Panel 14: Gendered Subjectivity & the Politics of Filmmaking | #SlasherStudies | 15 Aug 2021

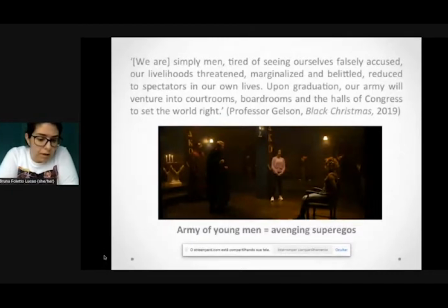Thus this army of young men, the killers in Black Christmas, are indeed avenging super-egos that want to castrate women because they fear their non-phalic power and the possibility of them threatening the symbolic. Therefore, they want to reinstate traditional values and create mindless women who will take their place behind the men.
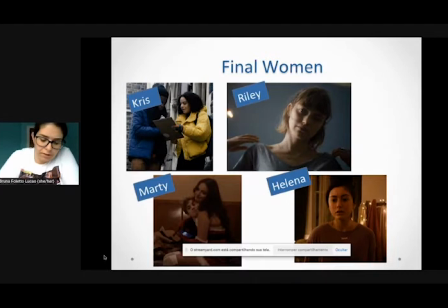The main focus of Black Christmas is the construction of the female characters. Contrasting with the final girls from earlier slashers, especially those explored by Clover, who are predominantly, if not all, Caucasian, the characters here are intersectional.
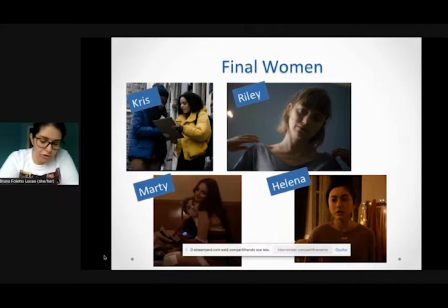Riley, Chris, Jesse, Marty and Helena are all different. They all have their set of anxieties and backgrounds. Chris, for example, is the crusader.
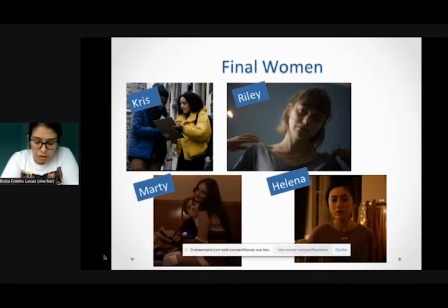She's the most outspoken when it comes to everyday sexism and racism. Riley, as I'll explain a little bit, is the eyes of the film. Marty is explored through her relationship with her boyfriend, which presents them both as equal instead of falling for the my boyfriend only one sex trope.
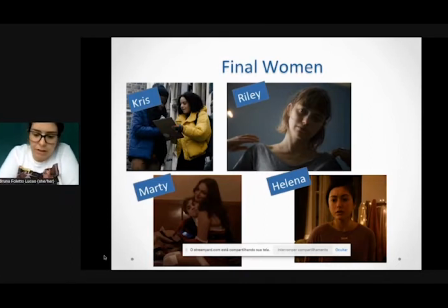And Helena is a very interesting character because she betrays her sisters to help the killers.
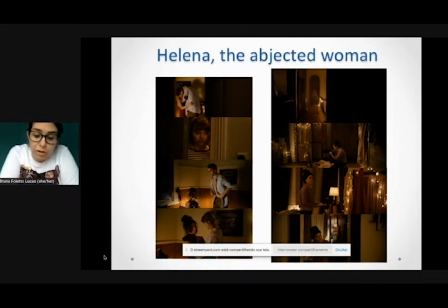Helena then is the example of the woman who has objected herself in order to find her place in the symbolic. But the symbolic is not kind to her and treats her as a throwaway character. Her death serves to illustrate what will happen to lose women.
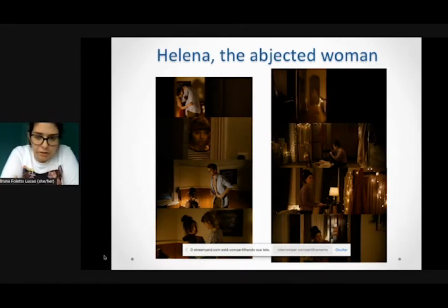The film portrays Helena as having less power than her sisters. She tells Riley how bad she is at singing. She cannot hold her alcohol. She is constantly shown as impotent. As Riley wanders through the frat house, she witnesses a possible abuse and helps Helena.
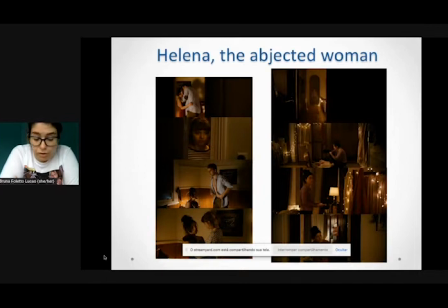Here, Helena is framed within the opening of the door. She is restrained by her abuser and by the camera. This limitation and powerlessness is seen in the following scenes, where Helena is at home and filmed mostly in full shots to the privileged environment over her.
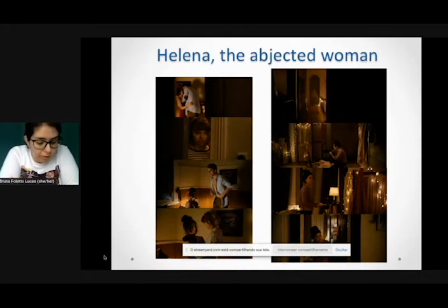She is restricted by walls and door frames, and she does not hold the power to move the camera, as its stillness makes Helena move within the frame rather than explore the environment she is in. Moreover, her point of view leads to empty corridors and empty rooms, so much so that she does not see the men hiding in her room.
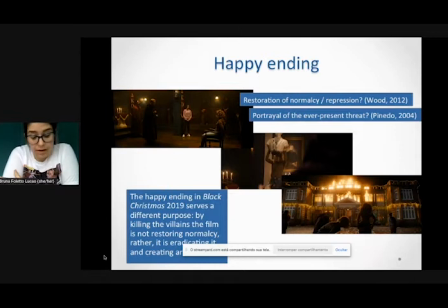In the climax of Black Christmas, two sorority fights against the staff of men, led by Gelson, and by destroying Hawthorne's bust, they free the men who were under the spout, thus making the important distinction of presenting patriarchy rather than men as the evil other. The ending of the film makes women victorious.
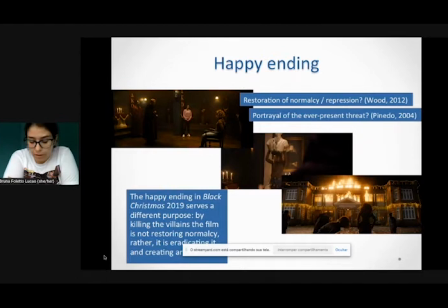And although Wood argues that the happy ending in a horror film, typically indicates the restoration of normalcy and repression, the happy ending Black Christmas serves a different purpose. By killing the villains, the film is not restoring normalcy. Rather, it is eradicating it and creating another.
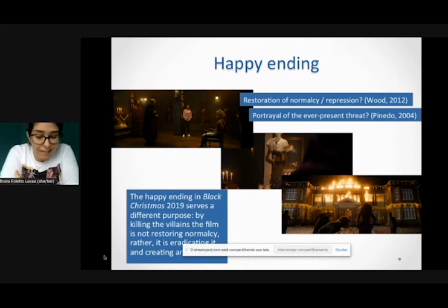Thus, by shining a light on the dangers of patriarchy and painting it as the evil rather than normalcy strives for, Takao is subverting the subgenre even further. Isabella Cristina Pinedo argues that the open-ending postmodern horror films allow for the danger to come back,
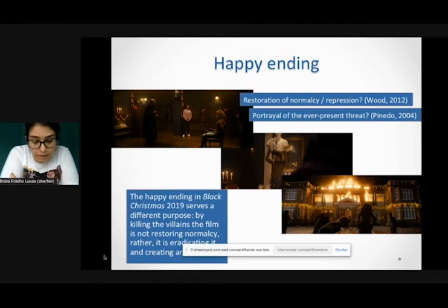portraying the threat as ever-present in our society. In the original Black Christmas, for example, Jess, the final girl, survives the end of the film, where she's left alone in her unconscious in her room while the killer is out there. She has no possibility of fighting back if the killer chose to strike back.
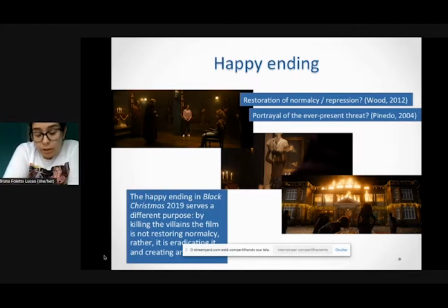he would probably win and she would probably die. However, the survivors in Takao's Black Christmas have closed the door on the threat but they literally stand in line if he chose to come back.